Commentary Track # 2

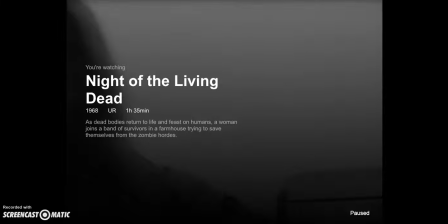For this commentary track, I decided to pick the movie The Night of the Living Dead, which was made in 1968 by George A. Romero. This was an independent zombie horror film that grossed $12 million domestically and
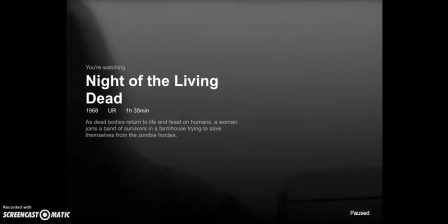$18 million internationally on a budget of $114,000. Interestingly, this movie was meant to be a horror comedy with teenage aliens who befriend humans, yet it is now a zombie cult classic many horror lovers enjoy watching.
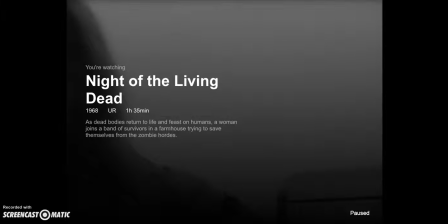I chose this movie because it was different from the majority of the films we have watched during the duration of this course. This movie encompasses many different topics we have learned, such as cinematography, sound, genre, and mise-en-scene. I'm starting this commentary just about 10 minutes within the film, where the main actress Barbara,
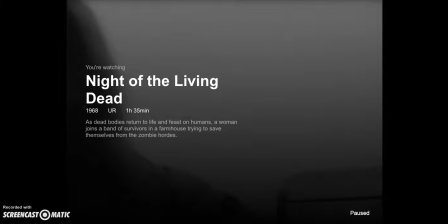played by Judith O'Dea, runs into a nearby farmhouse after her brother was attacked by a zombie at a cemetery.
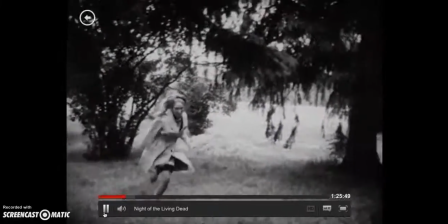In this scene, we see Barbara running away from a zombie and tries to open one of the doors to a farmhouse.
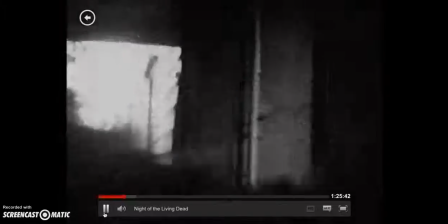Once she realizes the door does not open, she decides to run around the corner and quickly falls.
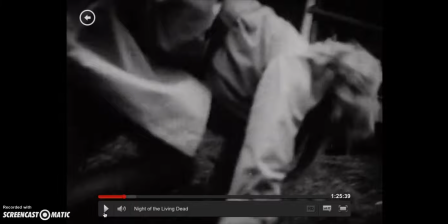In this quick scene, we take a glance of a bunch of camera angles. When she hits the door, we see a close-up of her face, and the camera does a medium shot from the ground as she's running around,
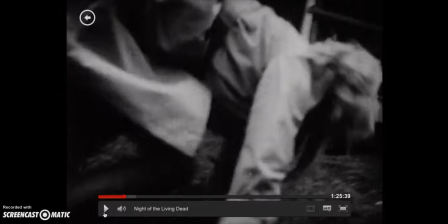and then we gain another close-up of her face when she falls. And then we begin to see another medium long shot, to which then extends to a long shot of her in the distance running around the corner as she tries to find another entry towards the farmhouse.
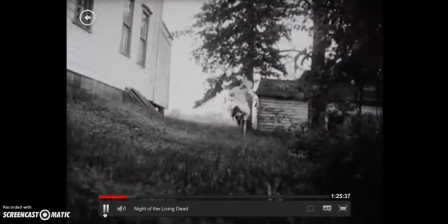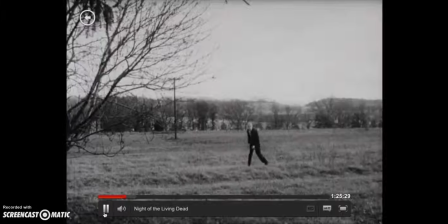Here, the camera meets up with her face, showing a medium close-up of her, and then expands over to the field where the audience can see the zombie walking towards her.
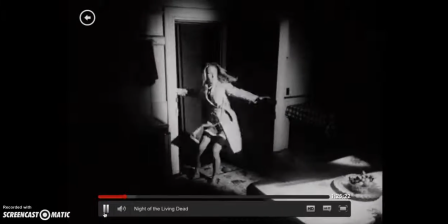The camera once again shows Barbara's face, yet showing her petrified.
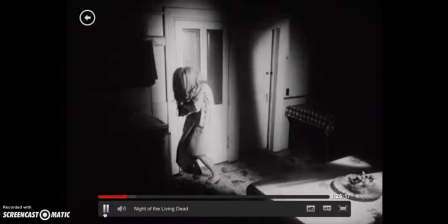In this scene, the filmmakers create intensity and suspense from the lighting and the sound.
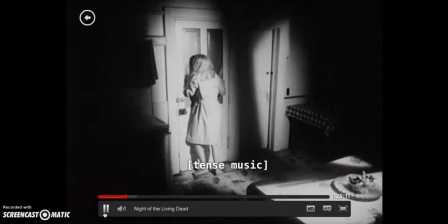The lighting is framed in a manner in which the actress and her path are lit, yet the sides are in complete darkness. The music becomes more distinct, intense, creating more to the scene.
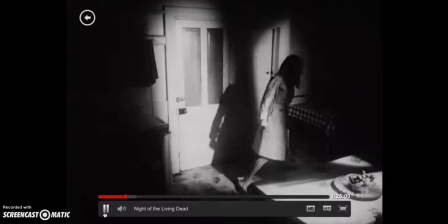The sound of lightning mixing in with the music adds a sense of realism to her situation.
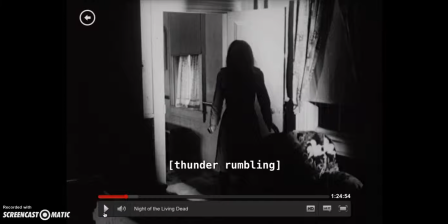Fidelity is one aspect of sound used in this movie to create a more realistic element to what is occurring. According to the textbook Film Art, fidelity refers to the extent to which the sound is faithful to the source as which we conceive it.
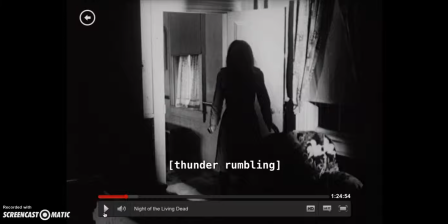In other words, when we saw Barbara running around outside, we saw a bunch of clouds or cloudiness. It was very dim. And when we see clouds or rain, we hear lightning. Therefore, the sound of lightning in this film creates a sense of fidelity, a sense of realism.
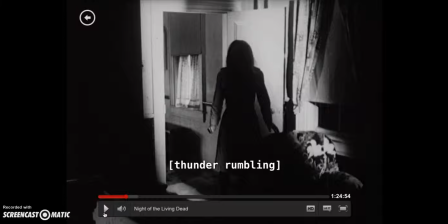The use of music begins to become more suspenseful and more interesting, and this is known as non-diegetic sound, which is represented as coming from a source outside of the world.
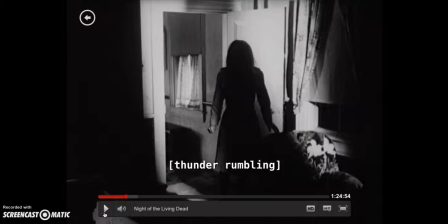Therefore, or in other words, the music, the soundtrack, the orchestra, any violins or playing or piano, anything from outside of the film is known as non-diegetic sound.
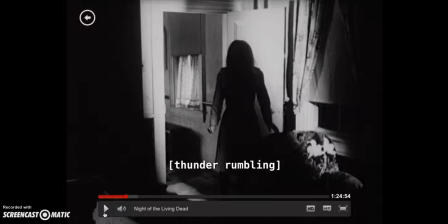And this is used a lot during horror films to create intensity or to provide more to the situation that the characters are within, versus diegetic sound, which is used or is known as dialogue from actors.